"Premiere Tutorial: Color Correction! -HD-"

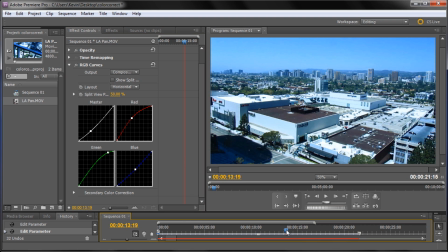(8:22)
So you can see that if we take and move that in a little bit we get a little bit of contrast with that so it's even more evident if we come down here.
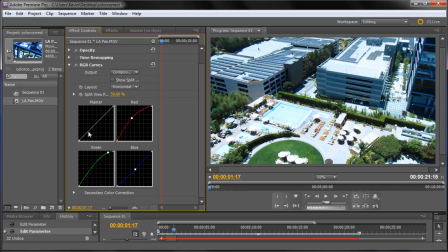(8:31)
You can see that if I take that off you can see this is what the footage looks like and then as I put it on you can see that it brings in a little bit of contrast there.
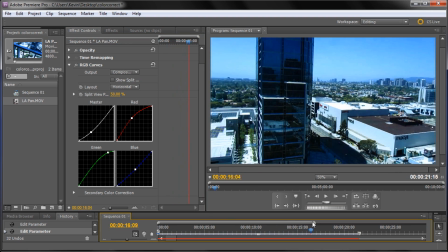(8:40)
So it helps to bring out the darks a little bit more and then since it's primarily
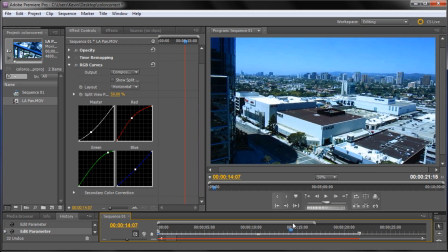(8:45)
a bright day the highlights are already there so that's why we don't need to adjust that in this footage.
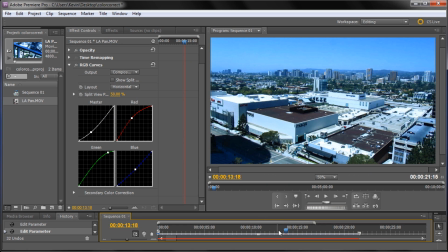(8:50)
But making that S curve can give your footage some pretty good contrast just by using the curves. So you can see that we have a pretty good effect here. So one thing that I wanted to mention with these points you can start putting them pretty much anywhere you
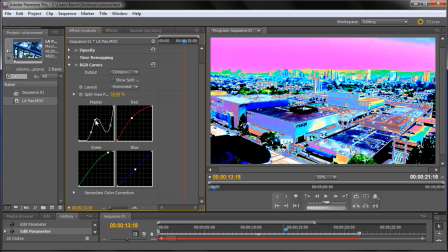(9:05)
want and moving them around and one thing I didn't know for a long time was how to get rid of the points.
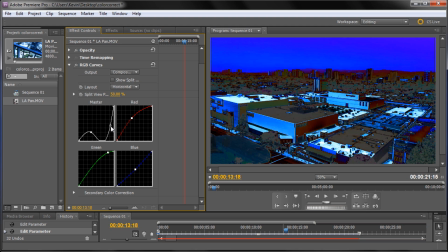(9:11)
So basically you take the points and you grab it and you just pull it off of the graph. So you just take it and yank it off of there and that's how you remove the points.
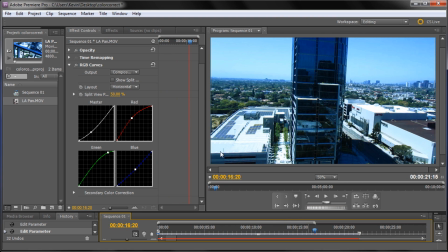(9:20)
So if you start getting something that you don't want you can just take it and pull it off and then you can make new points where you want them.
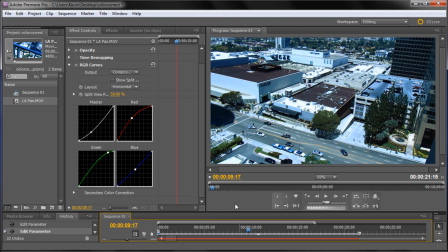(9:29)
So I hope you guys learned something with this tutorial. Most footage these days is color corrected.
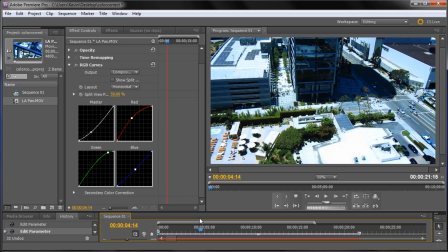(9:34)
You might not notice it but a lot of times what you see on TV, what you see in web shows, what you see in movies is not what they actually shot off of the camera.
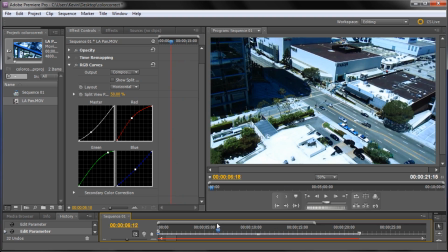(9:43)
A lot of it is actually done in post that will actually change the color because you can get some pretty cool effects.
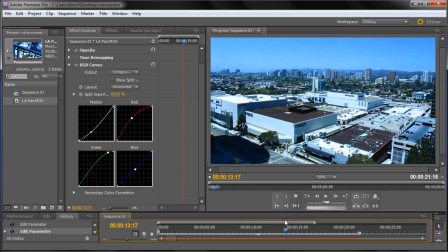(9:49)
Here I was going for more of a realistic effect just because it was so blue but a lot of times people maybe move up the blue a little bit or adjust the colors to get that war movie scene effect or there's a lot of different color correction things that you can do to
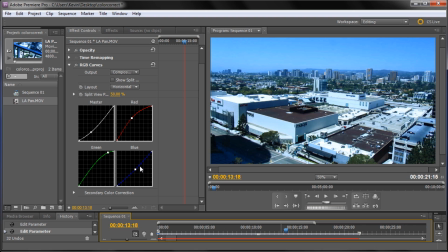(10:04)
your footage. If you add a little bit of blue it might make it look more this way or that way. It might make it look more like an action movie or something like that. So you just have to play around a little bit with the color in order to get the feel that you're looking for. But I would definitely recommend using the RGB curves to do that because it's pretty easy
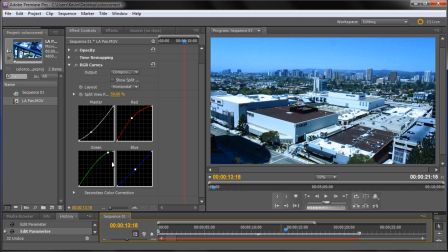(10:22)
to understand. it's pretty easy to get started and just a little bit of tweaking can give you some pretty good effects. One thing I wanted to mention real quick before I let you guys go is that if you take and right click on your curves,
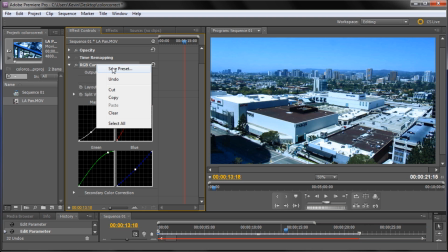(10:34)
your RGB curves thing that you just created, go to save preset and it will bring up a box and you can call it,
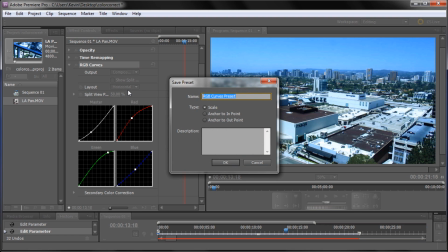(10:41)
I don't know,
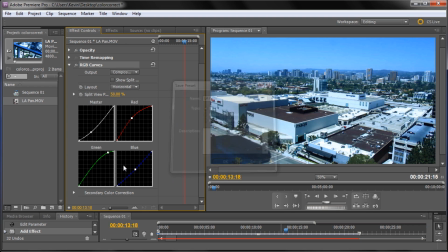(10:42)
say LA color and you can just click ok and then if you go back into your effects panel all the way at the top here,
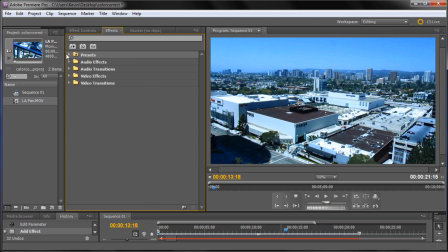(10:50)
we can close these up, you'll see there's a presets option here and basically what we did was saved a preset so now we have an LA color preset and instead of dragging out the RGB curves every time you can just drag this out onto your footage. Now you're probably not going to have LA footage or whatever footage all the time but if you're doing a
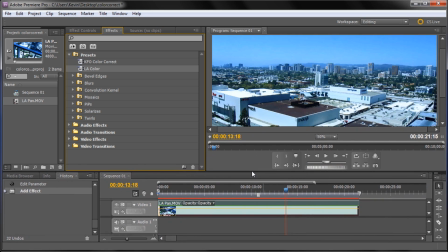(11:08)
show or something where you want consistent color correction then you can just take this preset, drag it out every time, it's going to be the exact same curves on there. So that's just a little helpful tip to save you some time. I hope you guys learned something. Don't forget to subscribe, rate, and comment. I will see you next week with a new video tutorial.